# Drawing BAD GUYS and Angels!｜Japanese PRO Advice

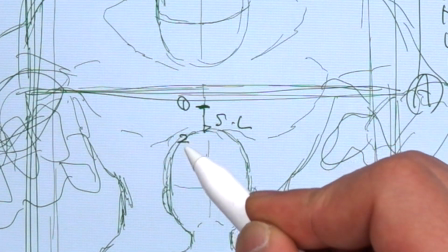251s
シートに描くとしたら、ここが1最後のフレームは2
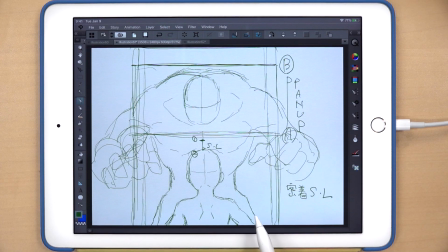256s
そして、このように効果音を加えると、臨場感がありますいいねSE
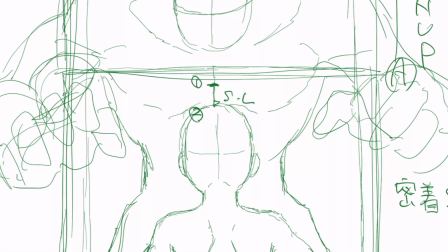264s
このキャラクターを描くより、正面で描くことができます
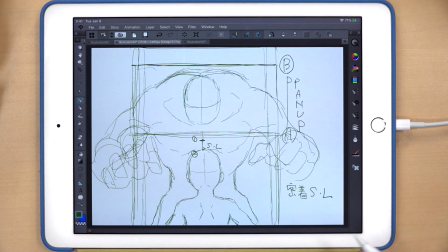271s
そうですねこのキャラクターが下にいるので、後ろのキャラクターが描くことができます
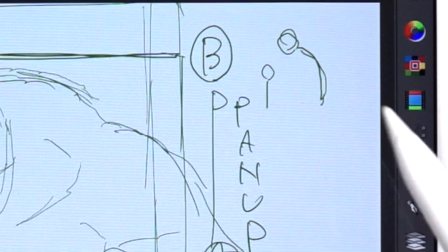281s
このような形状になるようになっていますイメージして描くことができます
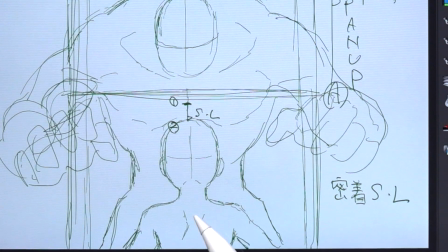288s
スタートはピントを手前のキャラに合わせてパンアップする途中で奥の方に切り替えます
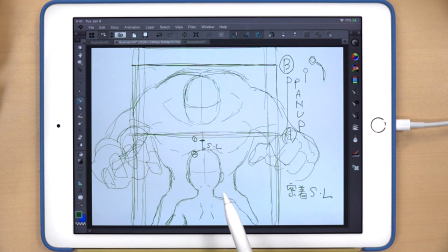296s
いいねそうすると注意がここからここに移りましたそうですねアニメーションではこのキャラクターは1枚だけ描くより
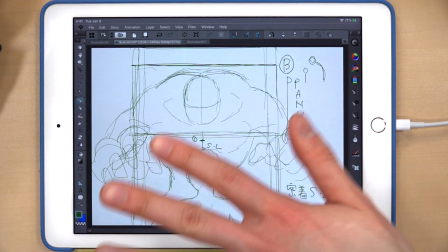308s
たまに3枚、4枚の限界を入れて顔が上に向いている
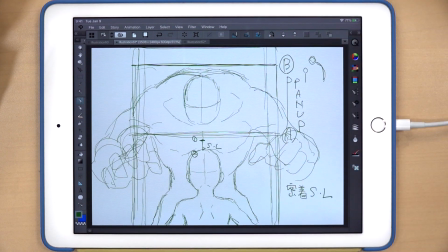313s
そうする必要はありません。このような幅ですああ、わかりますビビっているなら、2枚描いて、ブレさせますこの手の描き方は、これが基本です
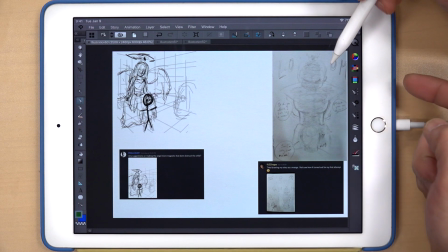329s
ありがとうございます元の絵は逆光になっているので、それも良い効果です
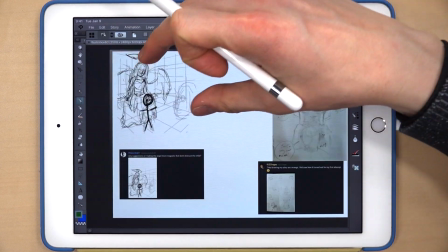334s
この辺りにも描いていますそして、左側の絵に対して
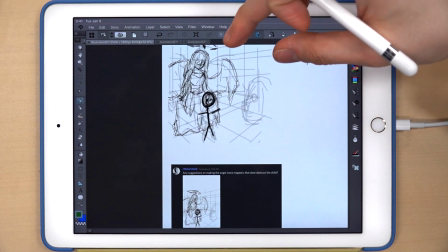341s
これは同じようなアングルですが、違う描き方で、同じように
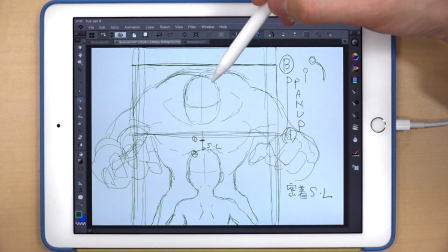346s
すごいと言われています逆光と言うよりも、簡単なアドバイスはありますか?
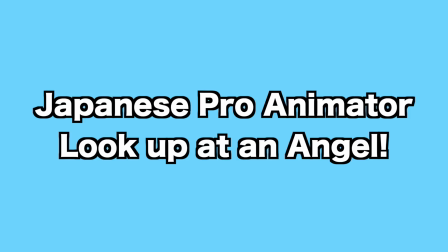355s
もう一つ、新しく描いてみましょう先ほどと同じように描いて
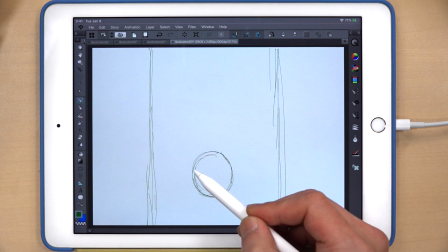363s
そして、今回は女神に合っているようなシーンでした
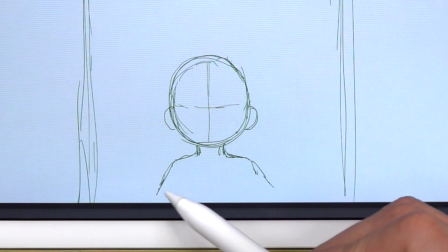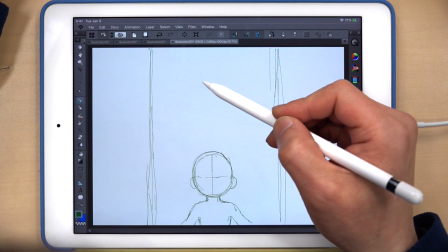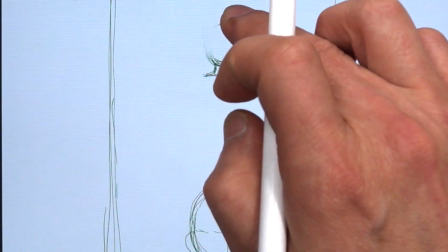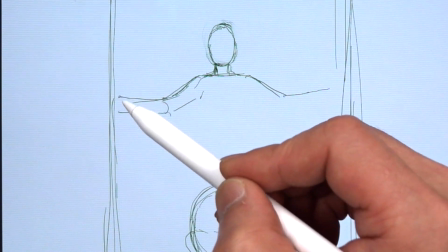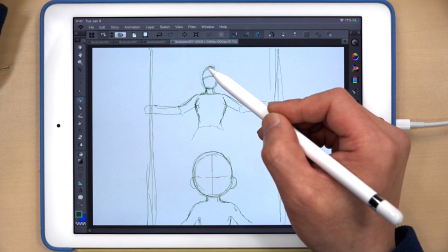416s
最初から、後ろのキャラクターの立ち方を見ることはありますか?
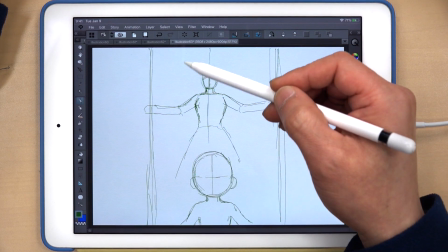422s
パースで言うと、これはこれですああ
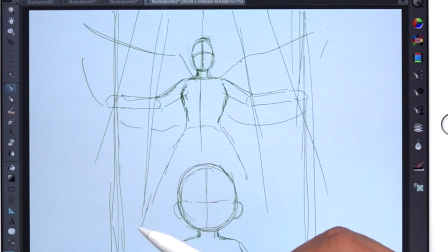431s
ありそうなシーン
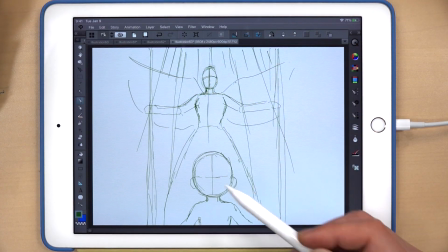434s
パース線を描いたが、外から光を描くことができます
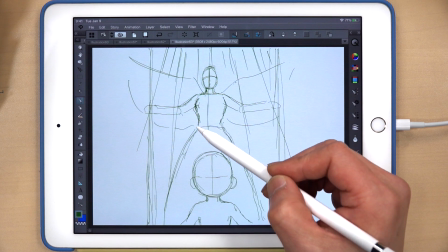442s
見せ方はこのようなものですラフだが、このようにわかりやすいです
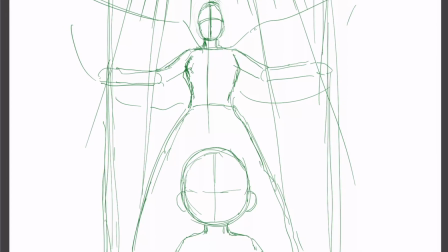449s
パースについていることは、距離を感じます
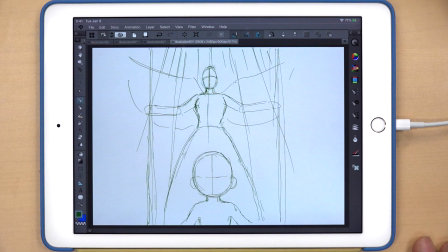454s
手前のキャラクターが手前にいることがわかります
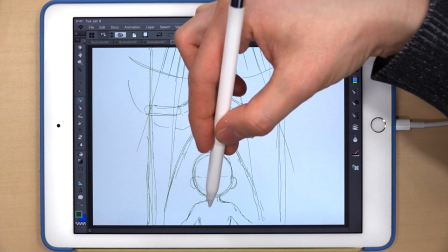459s
比べると、雰囲気が全く違います後ろに行って、パースが付いているような感じ
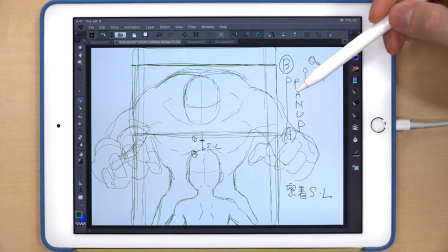468s
これが前に来そうな、攻められそうな立ち方で恐怖を感じます
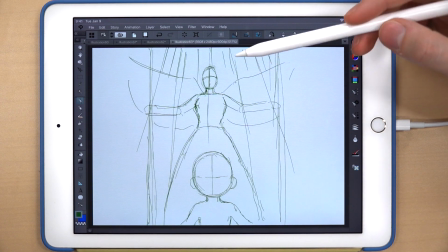474s
アニメーションができれば、ゲームを作る時、スライドの仕方もこのようなところで使えます
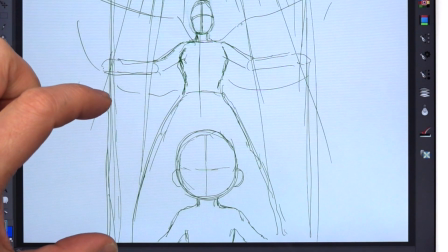482s
これに関して、今回はピントは最初からボケを出して